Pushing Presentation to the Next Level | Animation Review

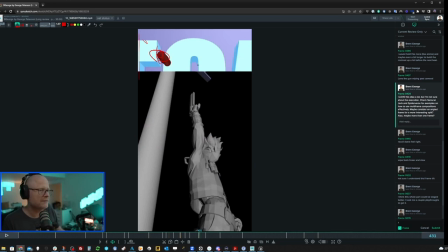Um, but like, uh, you know, if it was like kind of, oops, oh, it doesn't let me do that. Straight lines are only vertical or let's try to use the shift. Cause if you use shift and draw, you can actually get a straight lines, but apparently not with diagonals. So if it was something like this, um, then maybe the bullet would be like right here,
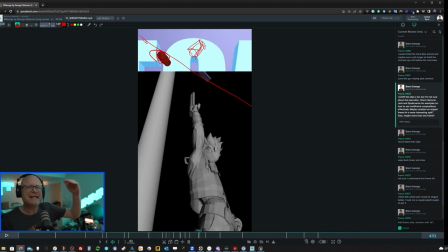you know, like, I just feel like it'd be kind of nice if, if it felt like it lined up so that like it felt connected somehow to where the, like, you know, with the composition with where, like, so the gun feels like it's aiming at it, but you're playing around with like having a zoomed in view up here.
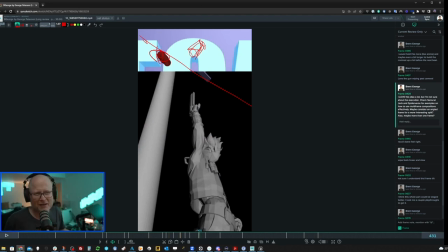It just feels weird that it's over here. It just feels disconnected. Something bothers me about it, which should come into, again, maximizing the use of having the multiple frames. You want to make sure that you're playing around with them so that they feel like they're, you're getting all the mileage you can out of them.
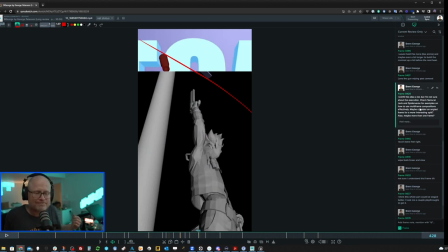So, yeah. So, I mean, like, I'm not going to get too deep into this. My point is just make sure that you're really going, like, you're really thinking it all the way through. Don't just kind of do it. Go all the way with it because otherwise it just might feel awkward and clunky as opposed to giving you, like, full extra points.
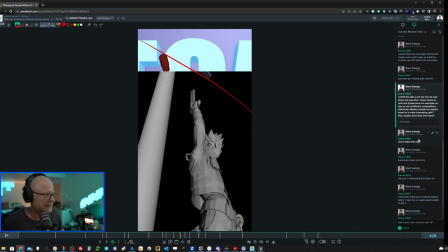So, worth investing in. I think it's a really great idea. The recoil does not feel right. Let's slow it down and take a closer look. So a recoil, again, you should definitely, there's actually, it's pretty awesome.
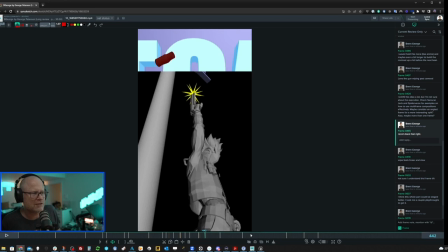It just, there's a couple little details that are missing. My biggest problem is, is why is the beginning of the recoil does the, is the hand shooting forward? It should absolutely be shooting backwards. I would highly recommend taking a look at some reference. Normally I would download something, but I was in a little bit of a rush before I started this review.
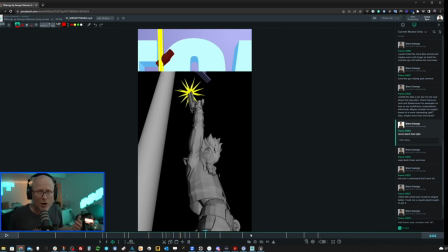So I didn't have the time to go look for some good recoil reference, but make sure you are taking a look at recoil reference because like it's going to make a big difference. Basically, the long and short of it is the barrel of the gun is going to be moving this way, right? When you're firing it.
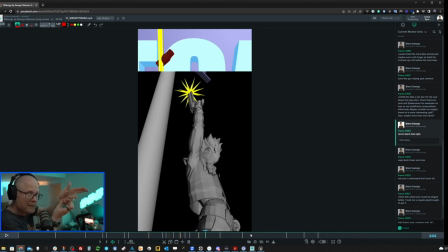And what's going to happen is as I resist that, the linear momentum will turn into an angular momentum because the wrist is not strong enough to resist that. So it'll kind of go back and then like this. So it's like a boom, boom, boom like this, right?
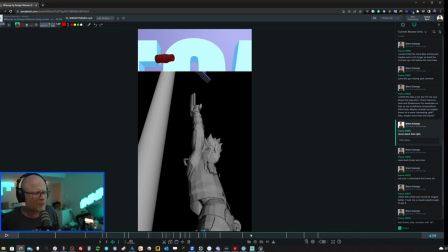I mean, obviously much faster, which just feels kind of not like, like this upwards motion, like I said, feels wrong. And then it feels almost more like it's all going back. It almost feels like people like back in the day pretending they're like, you know, shooting guns in a film, but they don't know what that looks like.
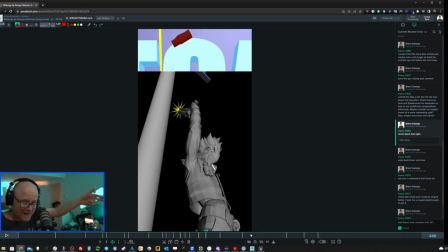So it just looks like me as a kid trying to like go, pam, pam, pam, because this reaction feels like what I'm seeing in a movie, but it's much more complex than that. It's mostly the backwards motion that gets turned into an angular motion. anyways for what it's worth i would do a little research on what a recoil looks like and
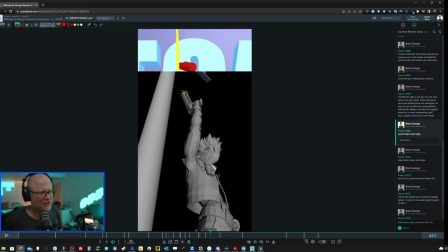just make sure that you're nailing that because it just feels like it feels good but again like you keep shooting forward first before like on a recoil don't really get that i do like the how heavy the gun feels though it feels pretty awesome the other thing i would say is to try to add a little bit of randomness in there and